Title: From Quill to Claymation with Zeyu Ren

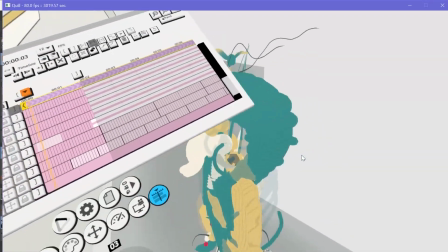32:57 So I know, like when I animate it, I know if it's off center, if it's going to places I don't want it to be. So now,
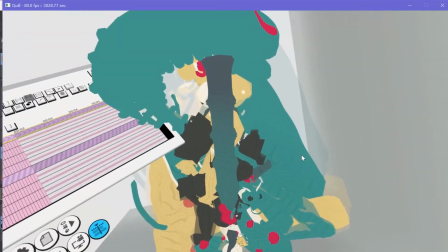33:07 oh, it's low, don't worry. So everything moves actually in the center.
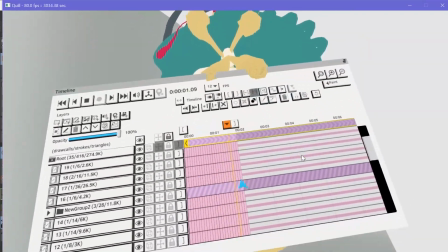33:13 And everything has the same length, just like what Guru pointed out.
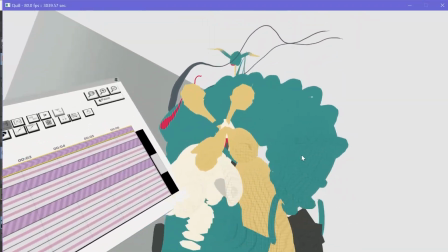33:18 So now it loops actually, exactly on the same rhythm.
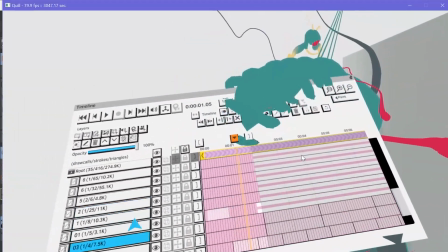33:24 And you can actually make it offset. So we have something that's shorter, I think.
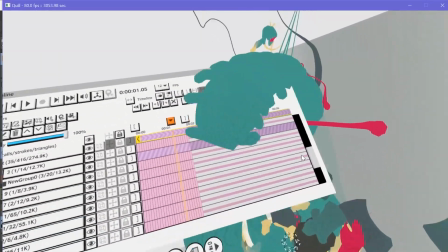33:32 Oh, not in this one. But I want to make sure everything works in sync.
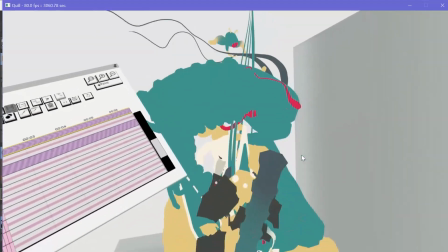33:38 So now you can see it works in sync. The reason I do it because I want this scissor to cut the bamboo, right?
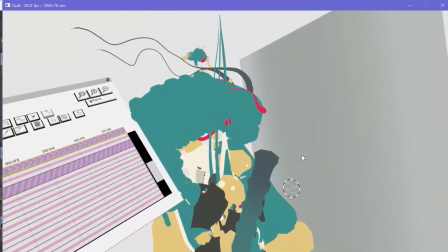33:46 I want to make sure every time the scissor jumps, cuts the bamboo.
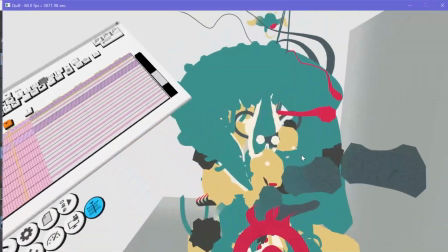33:50 And if it has different number of frames, it's gonna offset and offset more the longer you play it.
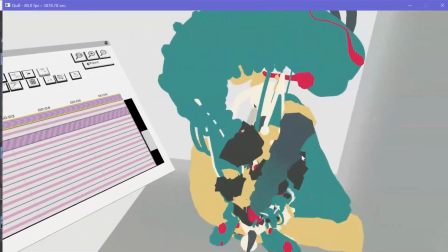33:56 So that's why I make everything within the 2 seconds. So this is how I plan the whole scene.
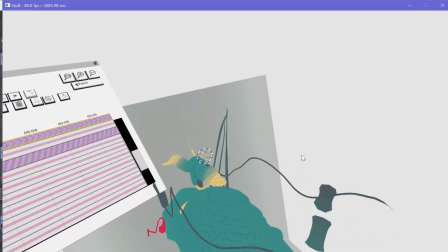34:04 And this is also the behind the scene, like the flying birds and all of other.
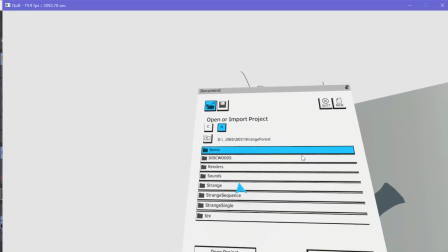34:11 If I open the new file, you will immediately see, okay.
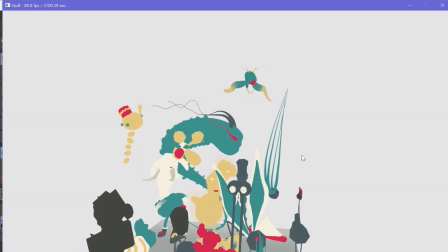34:18 I try to plan out the space as well. So every time you will see something above, like the
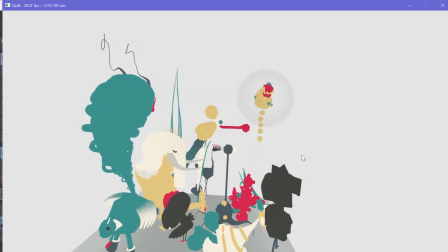34:27 layout of the scene, there's always something in the above or on the floor.
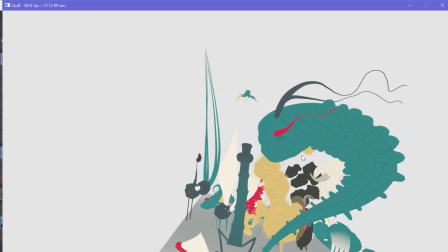34:32 So there's never like a vacancy. Also, it follows the rule of the layout.
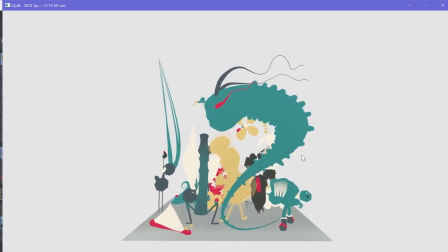34:38 Like if you're doing layouts in graphic design, you want something to have like a huge mass,
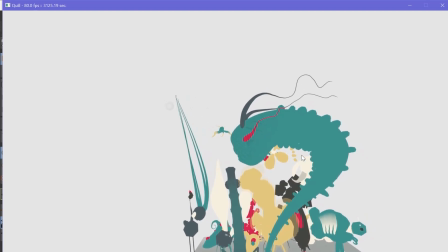34:44 but you also need something like only small elements just to balance the whole frame.
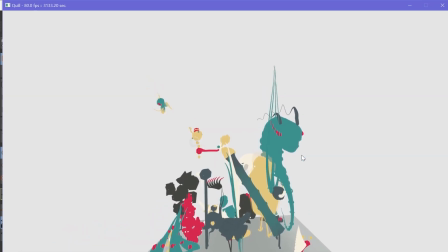34:50 So this is what I do in every angle. So I want to make sure, like in any angle, there will be something balance the weight.
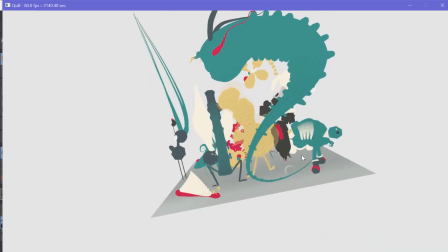34:59 So it's a very balanced scene. This is something also a behind the scene.
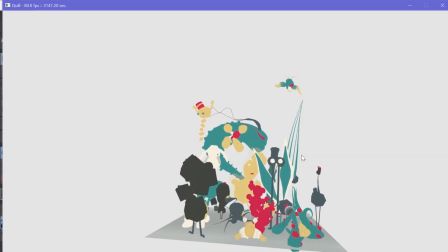35:04 Just want to mention it to create this like film look like the animation.
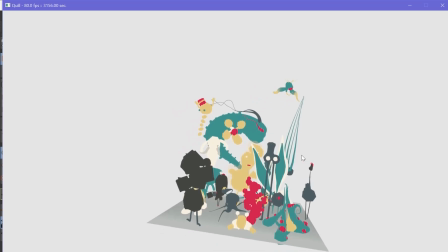35:13 And yeah, so this is about everything in Quill. I'm now gonna jump back to Cinema 4D.
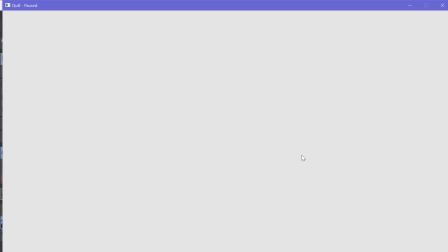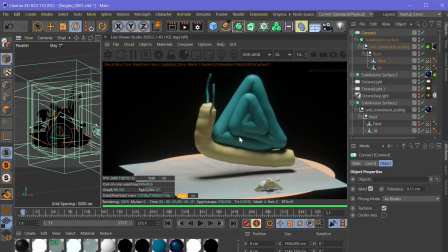35:29 So the last thing I want to mention here is how do you actually use the cameras? And camera is actually a very important factor here. In this one, it doesn't move.
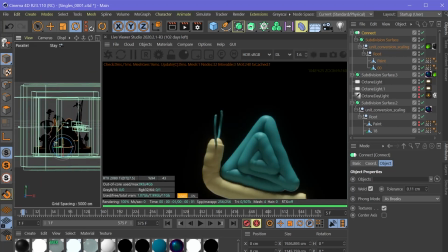35:40 It's actually a parallel camera. So you actually see only from this perspective, and also everything in the same view is actually not, the further it goes, the smaller it gets. Actually, everything is the same size. So this is how this animation looks.
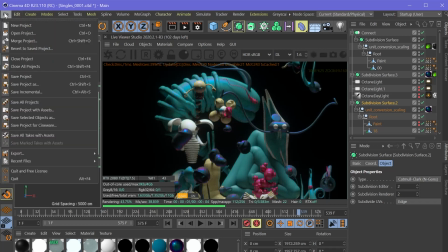35:58 And now I want to mention how do you actually export the camera.
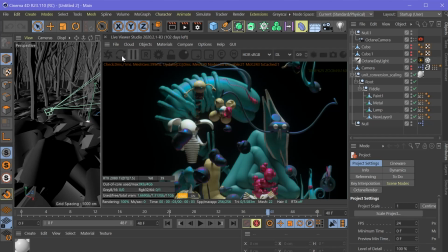36:09 Okay, and this is the camera scene.
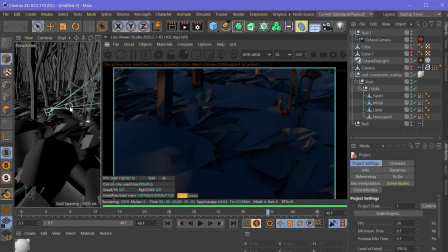36:14 And you can. I have a quick question, Zeyu, about the animations again. When you export them from Quill, right? Yeah. As in Alembic format, I believe. If you have animations with different durations, then those are separate exports that you import into Cinema 4D, right?
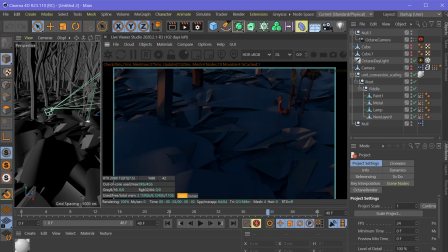36:33 So, for example, if you have one that's like 24 frames long, one that is 58 long or something, then those would be separate exports, right?
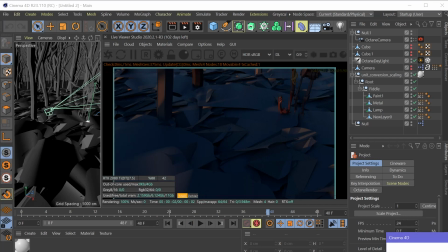36:42 Okay. It's actually not separated export. So I'm going to show you what happens here.
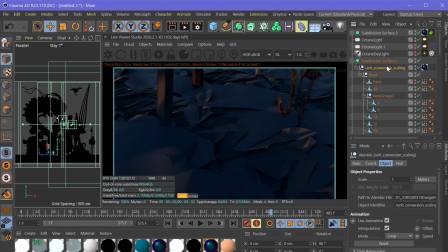36:49 So that's cool. Every animation here, you can see it's actually on the right, you can see the list. Yeah. I'm going to refresh the render so you can see all the animation.
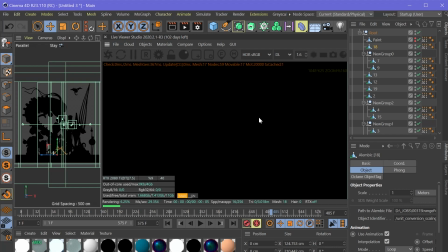37:03 Okay.